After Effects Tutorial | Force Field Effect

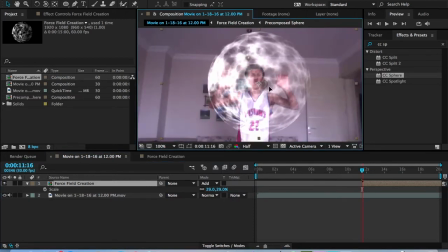(12:13)
Now, this is the sphere, and so we can see a lot of stuff going on. So let's go hit T on the keyboard and tune down the opacity to about 50%. Maybe about 45. So we see here that, you know, he moves around,
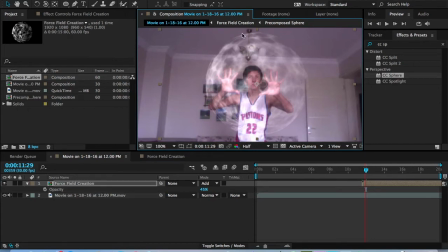(12:31)
and the evolution is caused by this, so it's making that energetic look. But we want his body to, like, this part of where the force field is acting towards, we want this to be brighter than the actual force field to show some effect.
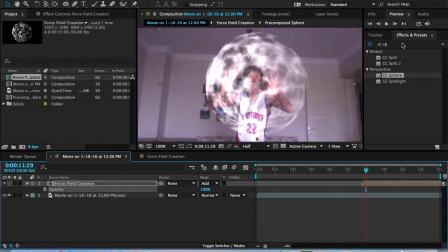(12:48)
So first of all, let's tune up the opacity just real quick. And to fix that, we're just going to go into Effects and Presets and type in Curves.
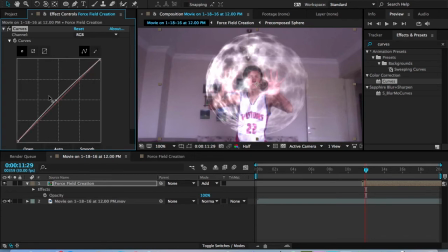(12:57)
Now, for the curves, we actually want to make it just a teeny, we actually want to make it just a little bit darker, so there's some time lapse over there. And what you're going to do is actually add another CC vector blur.
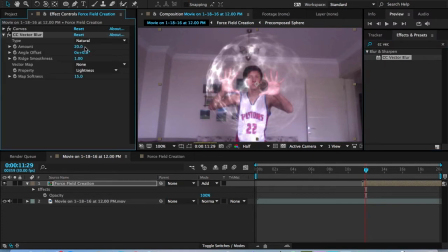(13:14)
So now that we have a pre-comp, we can do another CC vector blur, causing the energy effect to be a little bit better. And you see here, we already have that, but the ridge smoothest, we want to tune that up to 5. We want it to be smooth. Angle offset, let's hit it at 15 to make that good.
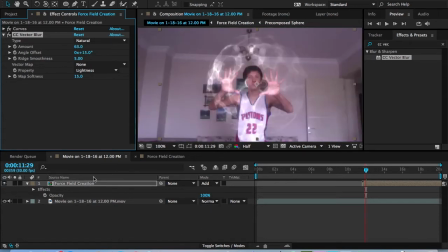(13:32)
Now, of course, we have a perfect sphere here, and we don't need to tune down the opacity. So that works very, very well. We have this force field effect, but the edges here, you see, you know, aren't really showing that force field. So, here's a quick tip. All you have to do is press Command-D or Control-D. You have your duplicated area.
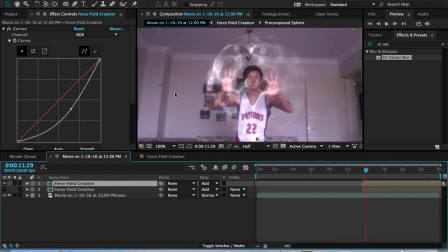(13:52)
Turn this one off. Then what you want to do here is solo the sphere.
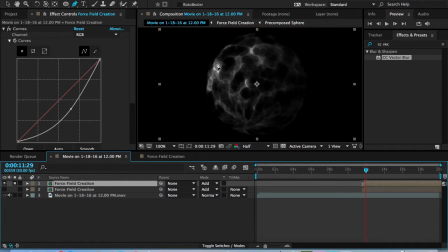(13:58)
And basically, we're going to go into this sphere circle mask. And if we actually hold down the command or control button while doing it,
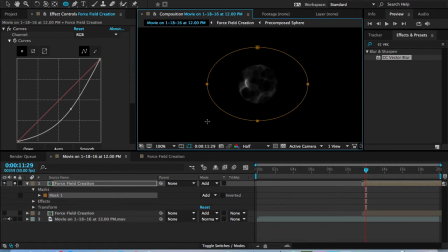(14:13)
it'll make a mask outside the sphere. So what we actually want to do is just make it around here, so it's covering the edges. So let me try that again.
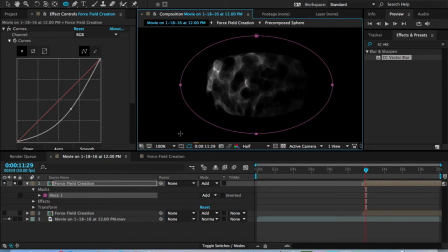(14:29)
Bring it out. So we have the whole sphere. Take out the edges just a little bit. Here, I'll be right back so that I can fix this mask real quick. Okay, we're back.
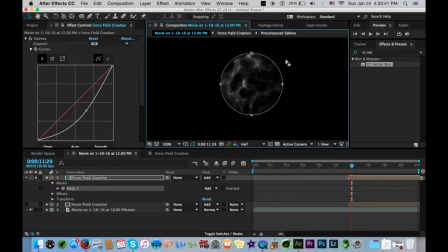(14:48)
So I created a mask in the center, and all you have to do is go into the mask and find where it shows this little node right here and hit subtract. That'll create a hole inside it, so this will be actually the outline.
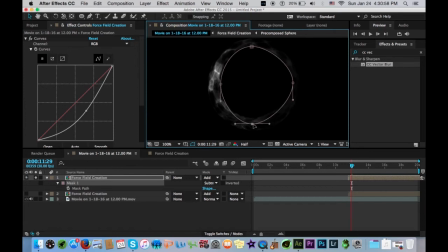(15:03)
And the reason why we're doing this is because we're going to create a brighter outline for the force field itself. The reason why we want to do this, maybe add a little key from here, is because we want to give that
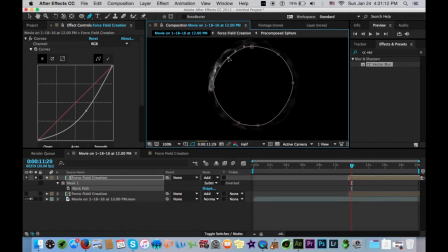(15:18)
more of a energetic type look, but at the same time we want the force field to be shown. Of course, you know, we edit it and stuff like that.
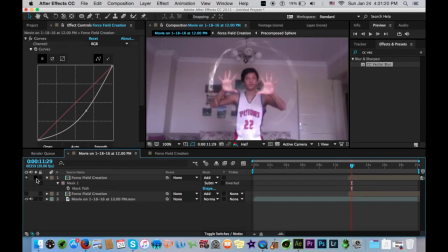(15:26)
Now what you want to do here is unsolo it so we can see, and maybe actually solo it back on.
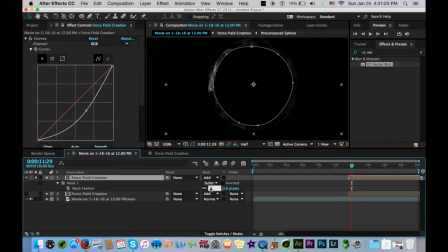(15:32)
Hit F on the keyboard to feather it, and I suggest when feathering this, use 10 to 20, so not too much feathering or else you'll get this, for example, if I hit 100.
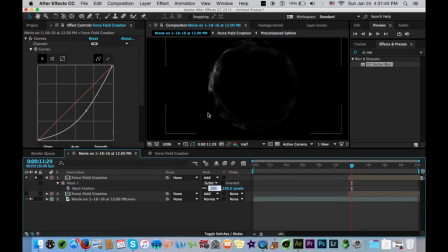(15:45)
But, I mean, if we do 100, we get a little, you know, inner look, but let's maybe do 50 on the feather, just to see.
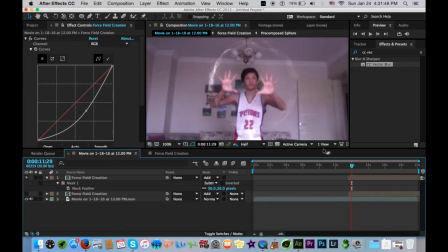(15:54)
Here, unsolo it just real quick. Okay, we have that. So, unsolo this, then take off this curves effect, add another curves, and what we're going to do here is actually brighten this up. This one is going to be the brighter one.